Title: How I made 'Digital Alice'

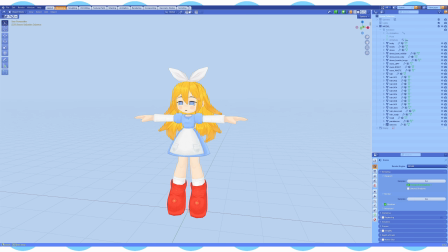(12:16)
You've seen all the recordings of me actually making this model, but now I kind of thought that I might walk you through just kind of my thought process behind the design itself and how the model works. And the design of Alice is pretty straightforward.
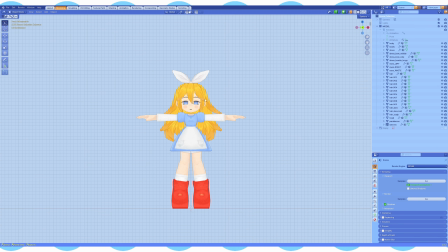(12:33)
Yeah, the image of a blonde girl in a blue dress is a very widespread interpretation of Alice in Wonderland, and I didn't really feel like moving away from that. I didn't feel like, oh, I want to be original and I want my Alice to stand out from the rest.
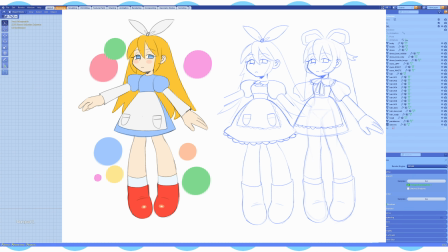(12:48)
I wanted my version of her to be recognizable in a way that you look at this and you straight away understand that, oh, this is Alice, you know?
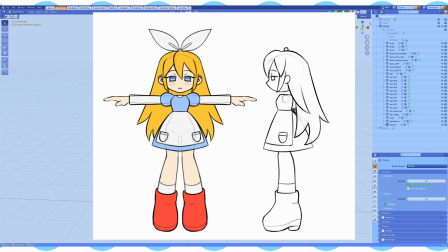(12:56)
But yeah, I went for a simple design as well because my characters are usually pretty simple shaped, to be honest, and I try to keep the color palette pretty limited.
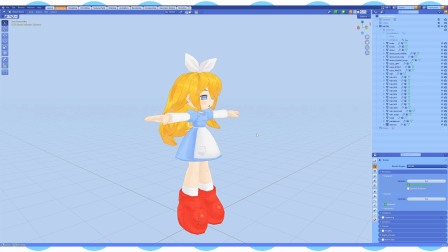(13:05)
I'm not really one to create characters who are super complex looking, and I just get kind of overwhelmed by too many details. And yeah, I just try to keep them simple. I like it when they're simple.
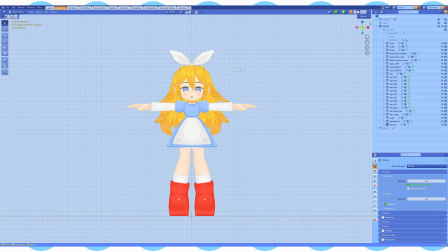(13:20)
I like to pay more attention to shapes, and that's actually one of the things about her design that is really important to me. So the first thing is this Rinka Gamine headband.
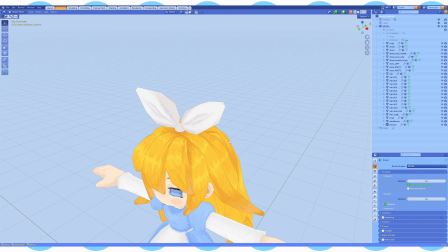(13:34)
If you know, you know.
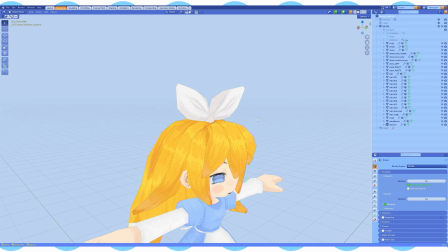(13:35)
I really wanted it to serve as kind of a callback to the White Rabbit, so I made her bow like super long to imitate bunny ears.
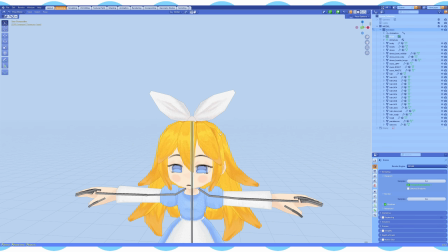(13:44)
And even in the rig, let me show you.
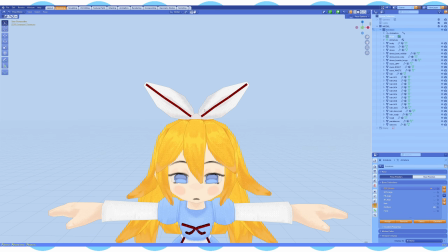(13:50)
I rigged her headband
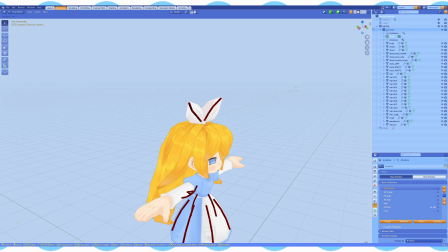(13:54)
so I could move it, angle it if I want to, kind of like bunny ears almost, you know what I mean?
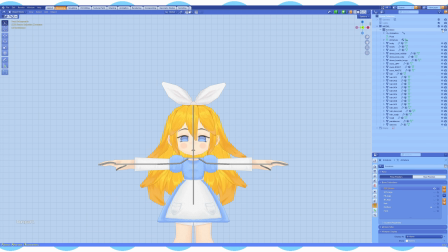(14:00)
And the second detail that actually was really important to me,
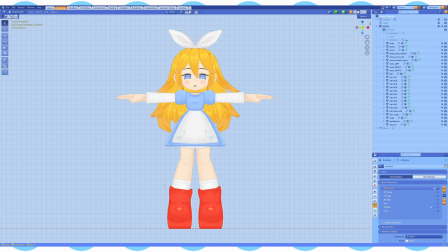(14:05)
not as much about shape but about color actually, is the the neon red rain boots,
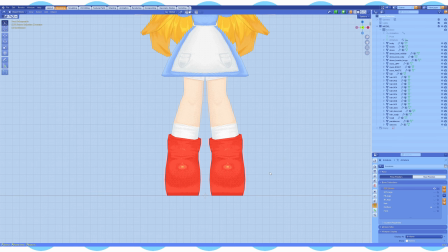(14:12)
which I think are kind of a major detail that makes this Alice stand out from the other possible Alices.
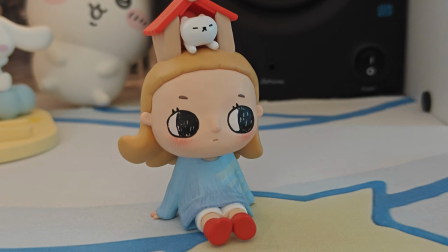(14:21)
This was actually completely incidental. I have this little figurine on my desk from a Pop Mart box I got ages ago,
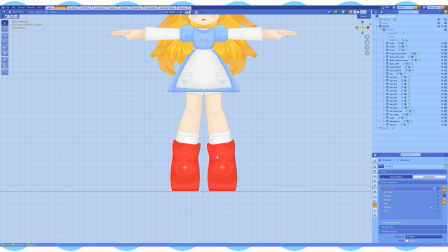(14:29)
and I'm not really a mystery box kind of person, but Nyora's work really clicked with me.
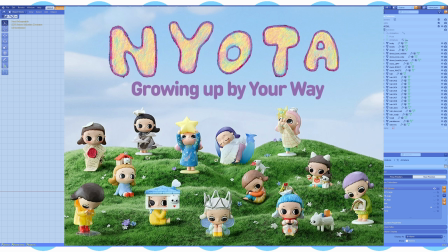(14:36)
I just kind of really like this childlike charm and whimsy,
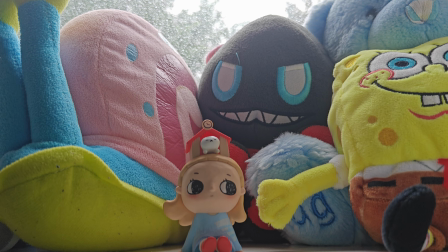(14:39)
and it reminded me of like I don't know, like a storybook that you could read, that you would read as a kid.
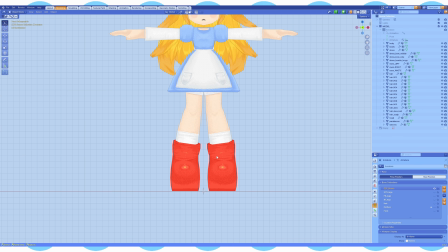(14:45)
And it made me feel very warm and comfy. So I just went like, yeah, fine. This was like my first, I think, mystery box ever. And I was like, if I'm gonna buy something from Pop Mart, it better be something that I really like.
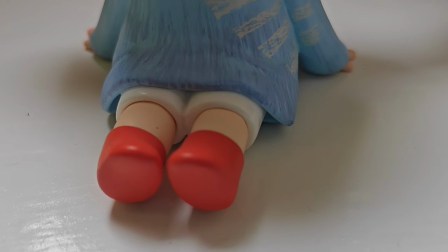(14:57)
And yeah, it has these like stark scarlet boots.
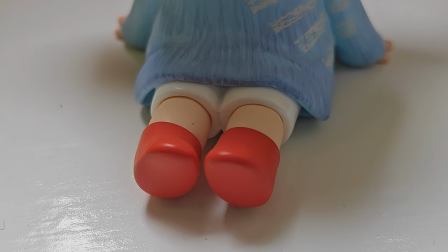(15:01)
And I just love the way that the color contrasts with the blue dress and the blonde hair,
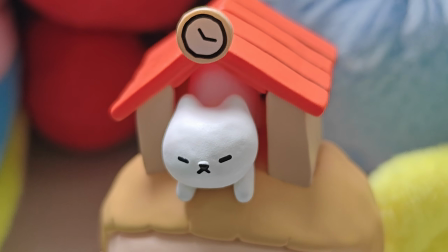(15:07)
and they also kind of look like rain boots, which is how I got the idea for this main shot of Alice walking with her umbrella.
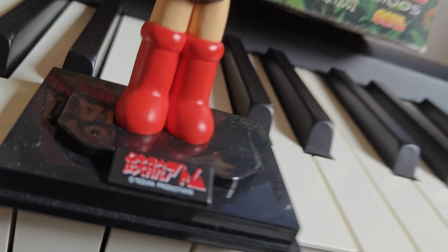(15:14)
I also have this figurine of Astro Boy on my desk, and I absolutely adore this fella, and I love his fuck-ass boots.
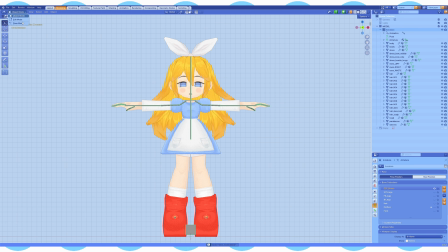(15:22)
I just don't know what to tell you. That's Alice. Her rig is pretty simple as well. You know, if you've seen my videos on...
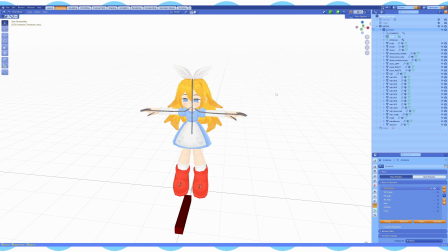(15:29)
I'm gonna blind you for a second.
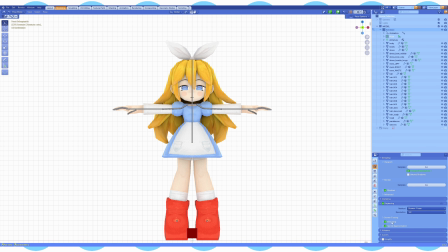(15:31)
If you've seen my videos on, like, making models, I'm not gonna really show you anything new here.
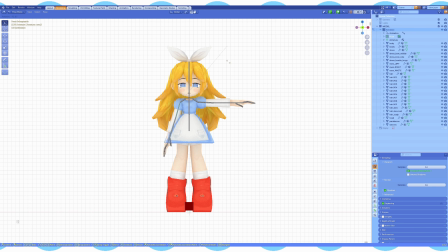(15:38)
But if you haven't seen them, by the way, and if you're interested in making something similar or, like,
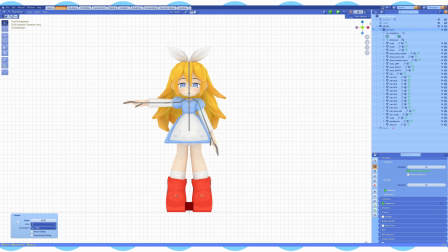(15:43)
learning how to make low poly style models, you can check out that series of videos.
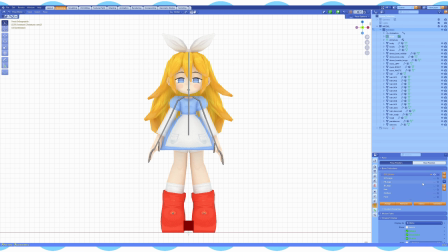(15:50)
Bear in mind that it's my first ever attempt at making a long form commentary video, so it is pretty cringy, but who cares?
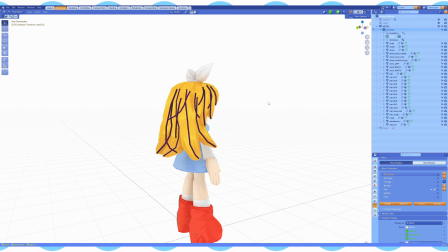(15:58)
Yeah, her hair is... it was a lot of work, man. It was a lot of work.
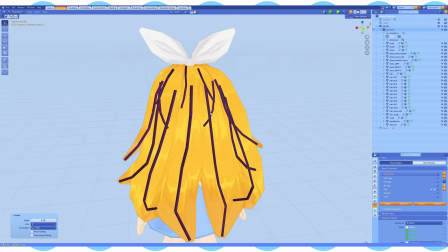(16:03)
As always, you know, all the individual strands are rigged separately so that I can do something like this.
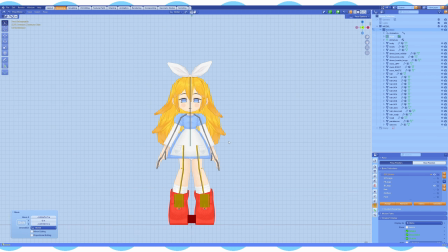(16:12)
Whoa! How crazy is that? Very bouncy. If you know me and you've seen my videos and know that I like this a lot, okay? I'm a simple person with simple desires.